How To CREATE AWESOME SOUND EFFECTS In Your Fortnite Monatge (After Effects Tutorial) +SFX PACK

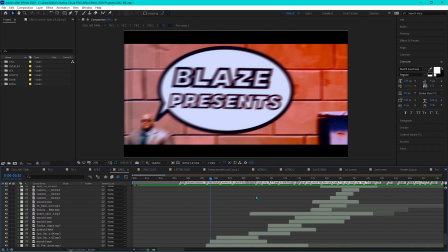So now for my next point, I'm going to be talking about is my workflow and kind of how I add all my sound effects and make it easier for you guys, just how it makes it easier.
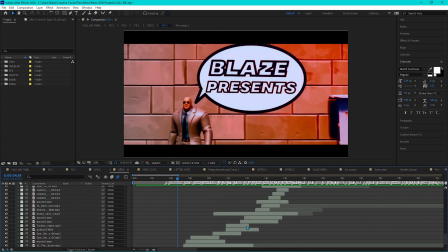So for my workload itself, this is kind of how it looks like. We just kind of start from the very bottom, and then as the edit progresses, we just kind of keep on going up.
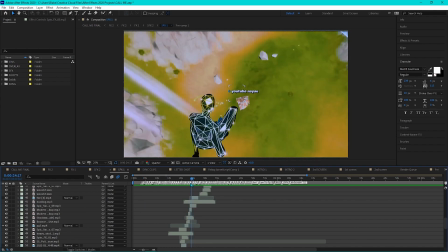And as you can see, a lot of these actually like overlap from each other, and that's totally normal.
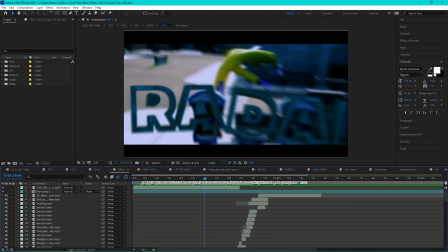You want to have a lot of sound effects as much as you can in your edits. So as you can show that, it just kind of ends right there, and that's kind of how I do it.
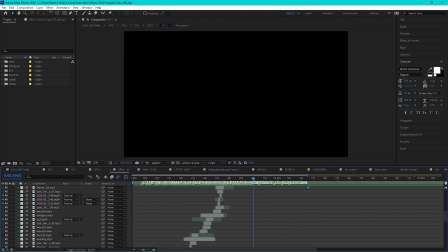And then also you want to have sound effects folders.
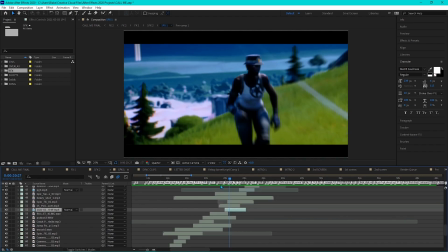So now for a cool little sound design that I actually do in my edits and montages, is I actually add my own voice inside the montage. I don't know if any of you actually noticed this, but when it's just kind of going along and I want to have like some like sort of talking part,
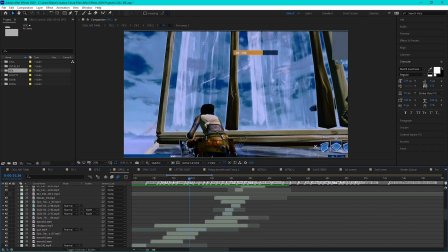I will actually add my own voice in there and just kind of like add a lot of reverb and bass to it. So
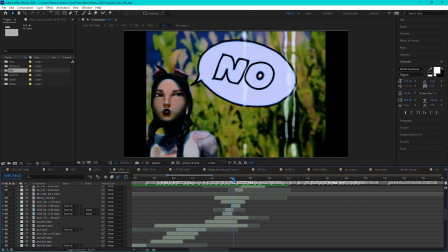if you saw my last edit and you saw like this part right here where it shows me and then no, and I'm gonna show you that these are actually my own sounds.
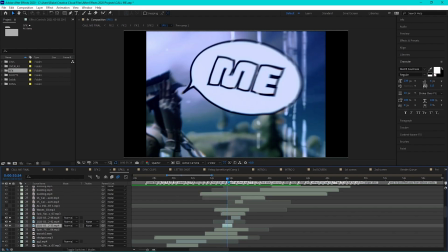So that's kind of it. I kind of add just my own voice in there, try to make it more of like a story.
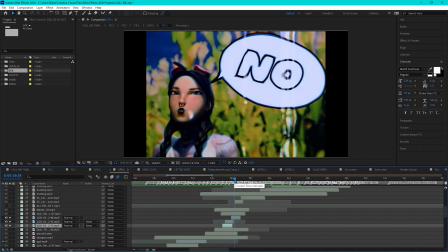It's telling you something and you kind of have that in the back of your mind when you are watching the montage.
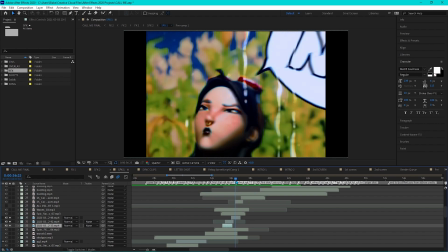You can just kind of hear that and it just shows you how well made it is and how it kind of just flows all together.
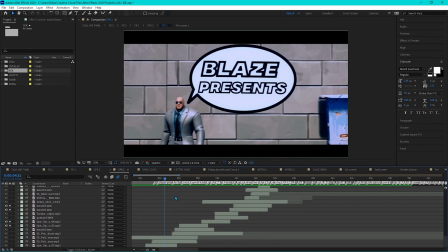So let's go on to the next part. So now let's talk about how to add transition sound effects to your montages and edits.
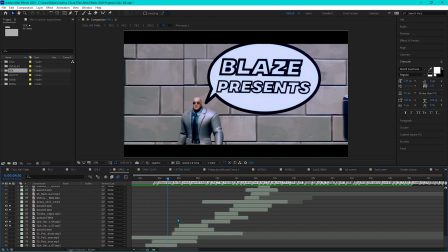What you want to do is add swoosh sound effects to your transitions just like this. I keyed them out and I'll show you kind of what it sounds like with just the transitions and nothing else. This is kind of what it sounds like.
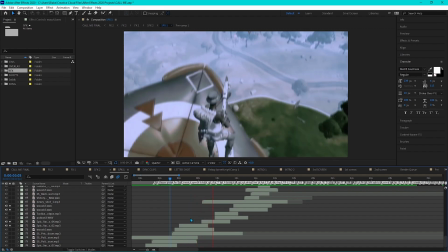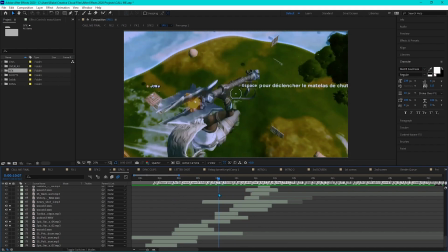So as you can see, it just shows you, just it gives that big impact when like a new scene comes in.
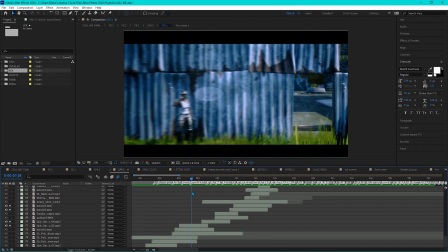So we just kind of like slide over and then that transition goes. And then it kind of goes into the clip and it gives a massive swoosh there.
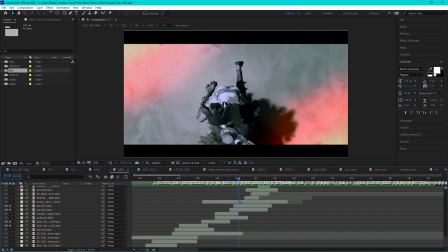And then it will show you how like we go up, little one, and then the shot comes in.
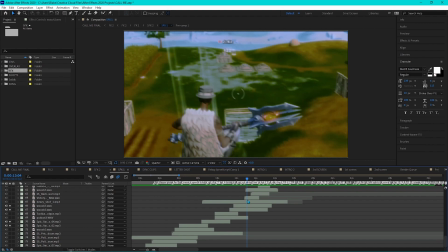It just shows you a big, like a more of an impact here, edits and montages. So you want to add transition swooshes, but please do not overdo them because some people can do that. And it just won't sound good if you add like a swoosh to every little thing.
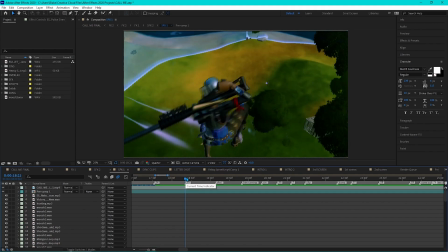So just don't do that. So now what I'm going to do is actually show you how to create these sound effects.
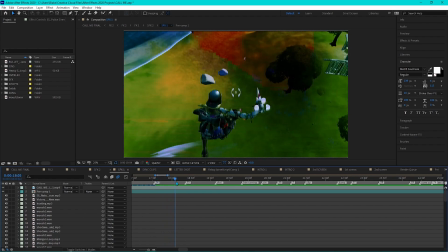So we're just going to be using this little clip right here with the gun pulling out.
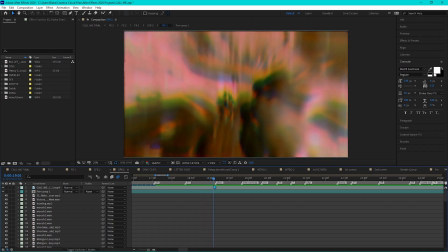We have the bullet kind of coming out. So I'm going to show you how to create that kind of sound effect. And then the shot itself and then the transition.
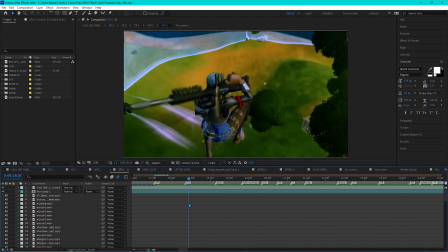So we're just going to show you how to actually create this little section right here. So let's get right into that.
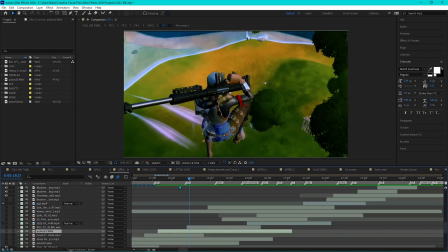So what we first have is actually the pullout. So we're just going to bring in the pullout 3 sound effects.
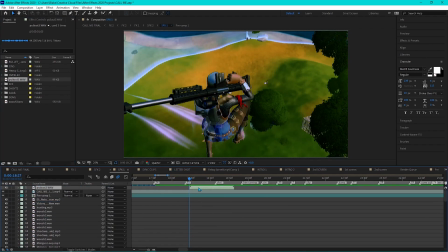And let's just bring it to the top so it's not super messy. And what we're going to want to first do, I'm going to show you what it actually sounds like without any effects.
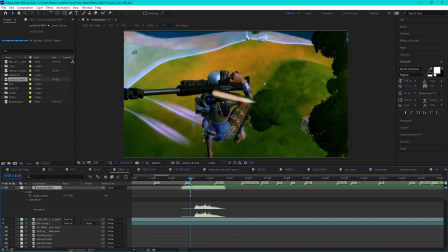So right there, that right here is actually going to sound 1,000 times better in like 3 or 4 simple steps. So what you're first going to want to do is time remap these sound effects. So we're just going to do Control Alt T on your keyboard. And let's just bring this sound effect out as long as we can.
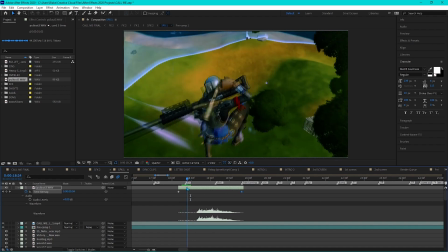And really what I try to do is when I have the when you have the sniper kind of pull out,
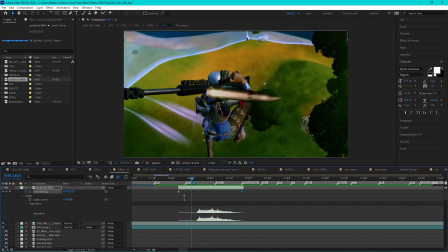so I start it like right here is right when the sniper will pull out, and then we just have it until right before it shoots, so it kind of goes like that whole entire way.
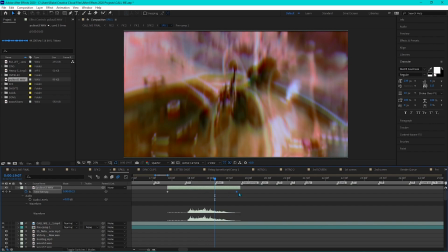So let's just bring this out a little bit more.
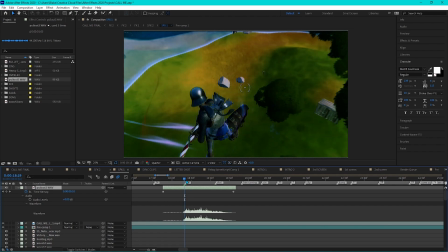So it starts off right here, so it started off with the sound effect right there, and then it pulls out until the shot itself.
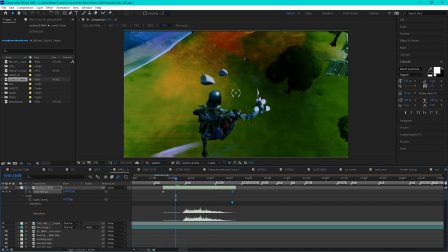So let's just go right, that looks perfect. Now let's see what this sounds like without any effects on it.
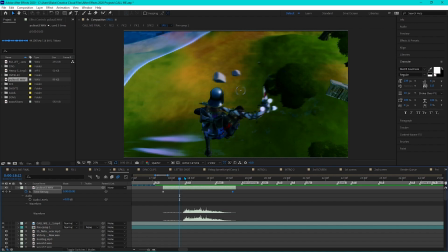So already 1,000 times better without even any effects. Just having that time remap is the biggest key to success. You want to time remap these sound effects. You could even reverse these sound effects and it will sound amazing.
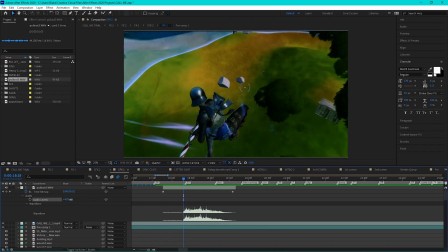So now that we're done with time remap, we're going to want to add, let's just add the audio levels. Let's just do it to like a +4, should be perfect. And now let's add these effects. So what you're first going to want to do is just add this bass and tremble to your clip itself.